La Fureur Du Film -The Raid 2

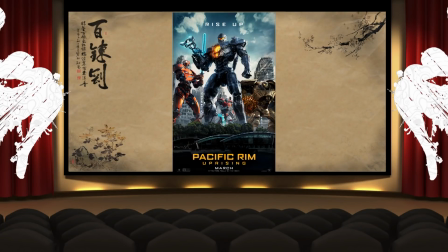Souvent, les suites, c'est casse-gueule. Voire carrément casse-gueule. Voire totalement suicidaire.
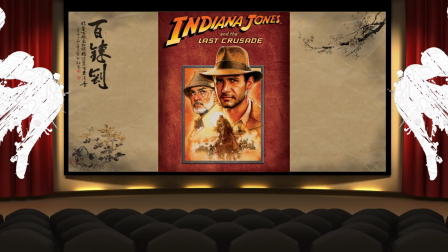Mais des fois, par un heureux hasard, et bah, ça passe. Et parfois, c'est encore plus rare, on arrive à un meilleur niveau que le film de base.
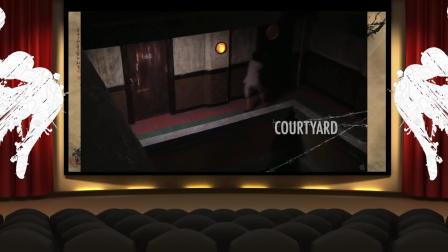Et alors que The Raid, premier du nom, était déjà une tuerie dans tous les sens du terme, hein, je vous rappelle, hein,
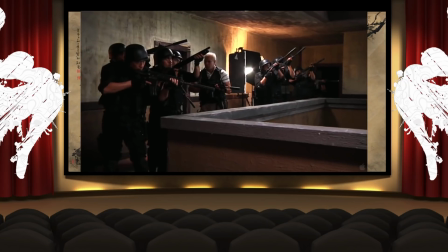les décors de ouf, la mise en scène inspirée, et les chorégraphies qui dépeignaient une véritable ode à la violence la plus totale,
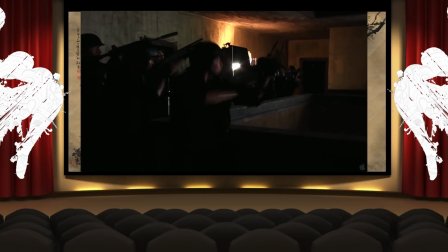et bah, quelques années après sa sortie, après que le film ait eu le temps de bien s'installer dans l'inconscient collectif, et que de par le monde, les fanats de bagarre commencent à tourner leur mirette vers ce beau pays de terre et d'eau, un second film fut lancé. Mais cette fois l'ambition était tout autre.
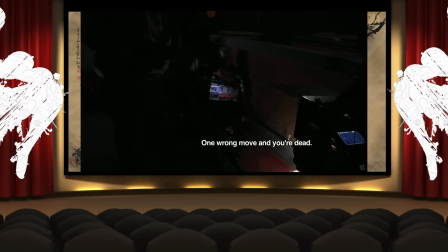Fini le film bloqué dans un seul et unique lieu et bonjour la grosse production qui fait péter les décors et les ambiances, vu qu'on passe quand même d'un budget de près de 1,1 million de dollars pour le premier à un budget de 4,5 millions de dollars.
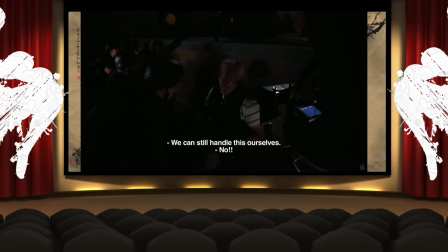C'est quand même pas mal, même si c'est rien du tout comparé aux prods américaines. Du coup ce film est vraiment à voir comme un blockbuster indonésien. Et mine de rien, c'est important pour plusieurs points. Déjà, ça nous permet de voir qu'il n'y a pas que les produits occidentaux qui peuvent mériter l'appellation blockbuster,
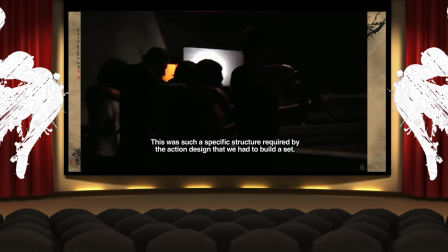mais aussi que ces mecs peuvent te faire un putain de film pour trois fois rien.
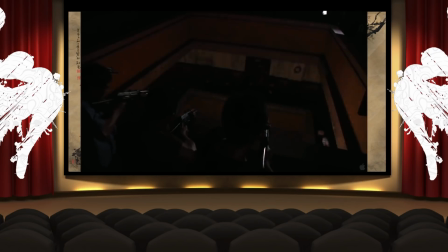Parce que oui, 4,5 millions, mais c'est un paix dans le vent pour les prods américaines. Mais eux, avec ça, ils te font un film purement génial, bien construit et surtout très bien filmé. Bon, par contre, comme d'hab avec les films indonésiens, si vous aimez pas le sang et la violence, je vous conseille pas de rester parmi nous.
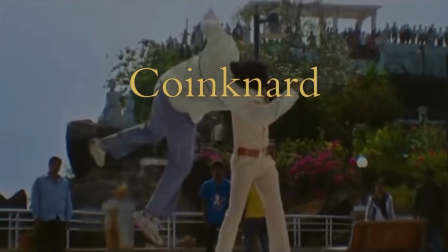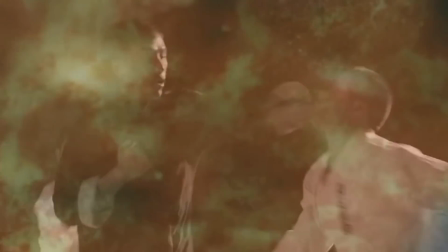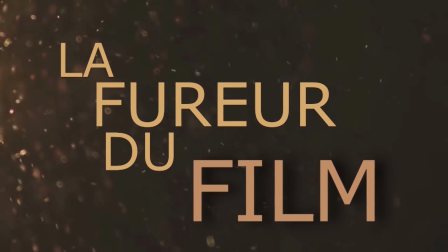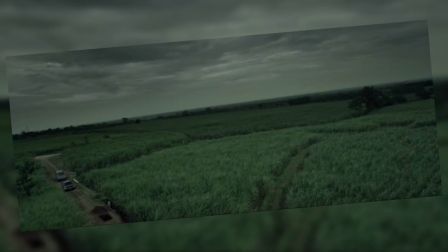Tu vas me le payer.
Alors The Raid 2 commence directement après le premier.
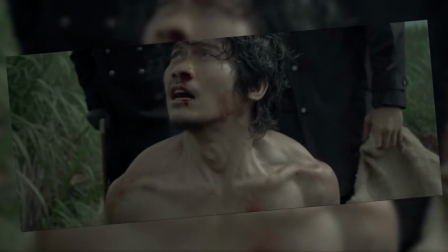On découvre le frère du personnage de Ico qui visiblement s'en est pas si bien sorti que ça, hein, malgré ce qu'il disait.
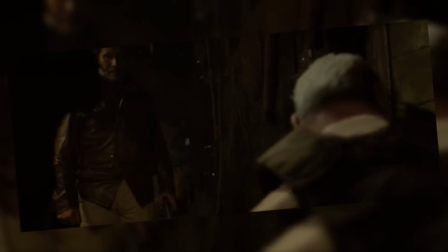À côté de ça, les alliés de Ico butent le dernier lien avec le premier film et nous livrent la première surprise du film.
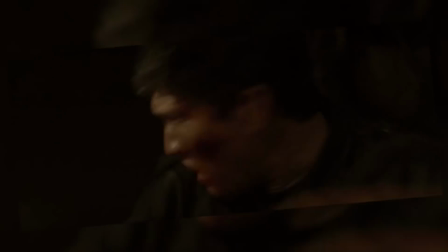On nous balance une vraie intrigue de thriller digne des meilleurs représentants du genre à la gueule.
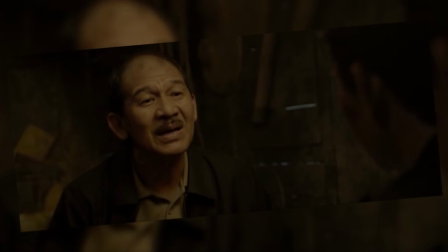Une histoire de flics corrompus, de mafia infiltrés et de prison où se faire passer pour un dur.
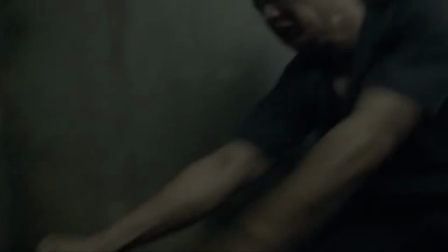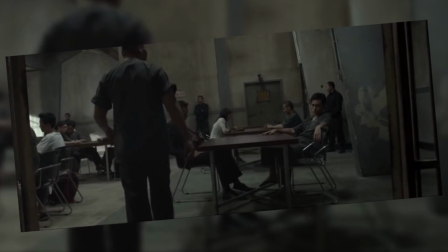Vous l'avez compris, en gros, on va demander à Ico d'infiltrer la mafia locale pour la faire tomber de l'intérieur.
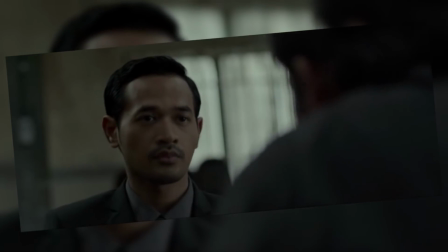Et pour ça, rien de plus sûr que de sympathiser avec le fils du boss qui est en prison après s'y être fait soi-même enfermé.
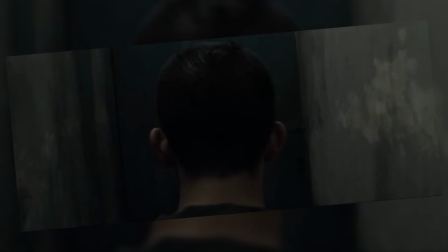Et déjà, je voudrais faire une pause sur cette scène, qui démontre bien la magistralité du film.
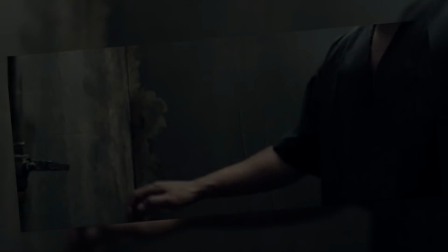La scène des toilettes brille par son putain de suspense de ouf.
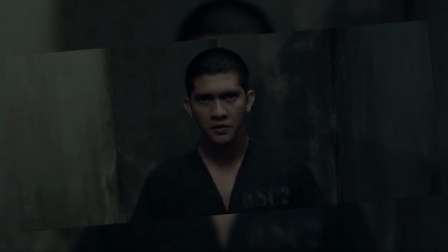Sans déconner, c'est largement digne de Hitchcock. Dans le sens que on sait que la vis et le verrou ils vont céder, mais on sait pas quand.
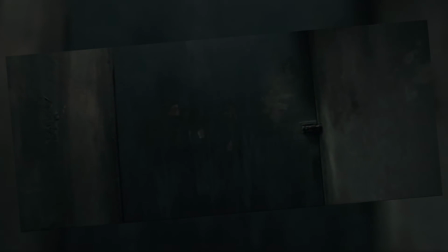Du vrai suspense, suivi par ailleurs d'une ambiance purement géniale.
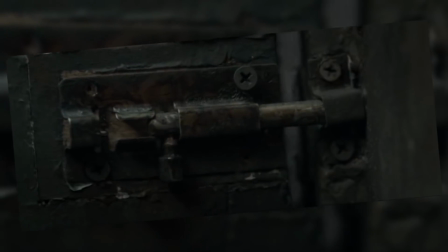Je veux dire, ce contraste violent entre le calme de notre personnage et la rage du monde extérieur est très bien mis en scène.
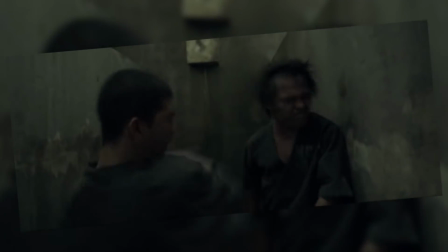En tout cas, le combat va bien nous montrer que Ico, il a pas du tout perdu un seul gramme de sa niaque de ouf.
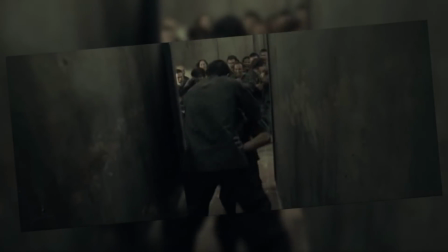Y a rien qu'à voir comment le mec s'entraîne.
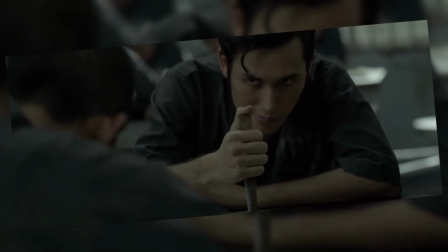Eh bah putain, dire que je me plains quand mes voisins font du bruit. Le plus étonnant, c'est que pendant un moment, les scènes d'action sont plutôt rares, enfin... plutôt rare, c'est un bien grand mot.
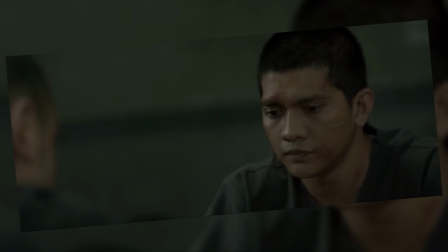On est bien plus focus sur ce thriller pénitentiaire qui sera suivi du thriller mafieux. Même si, soyons honnêtes, il se passe pas non plus un milliard de choses dans la prison.
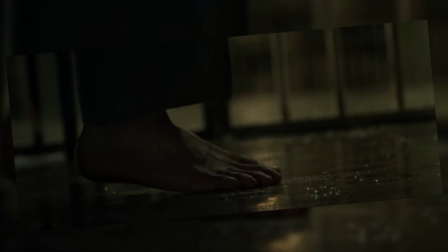Si ce n'est une ambiance géniale et très humide qui me fait dire que les prisons là-bas doivent sûrement être une vraie horreur.
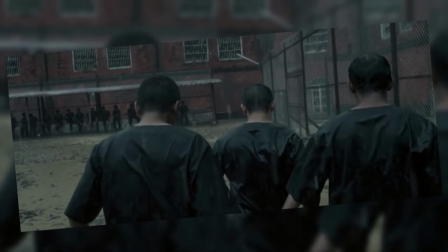Mais par contre, le tout est terminé par une des meilleures scènes d'action du film.
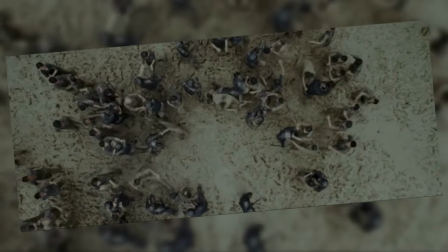Déjà parce que le combat dans la boue donne une espèce de côté désespéré au tout, et ensuite parce que tu ressens bien la difficulté du personnage à se battre dans cet environnement,
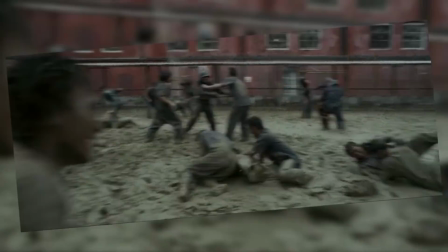et ensuite aussi parce que tu ressens vraiment le chaos de la bataille.
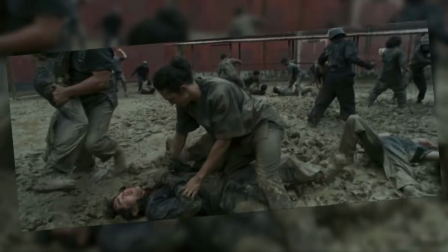Tout le monde se met sur la gueule, les coups peuvent venir d'absolument partout, et c'est d'ailleurs ce qui arrive.
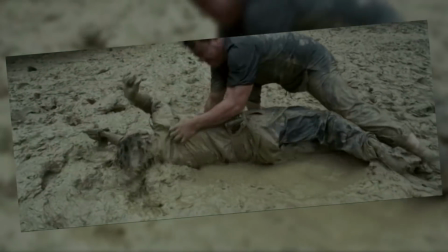Je trouve même cette scène presque poétique.
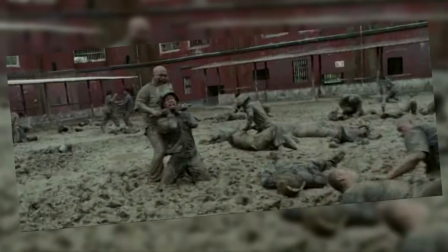Tous ces hommes couverts d'une boue qui masquent leur identité et qui ne laissent place qu'à une horde prête à s'entre-déchirer pour au final bien peu de choses.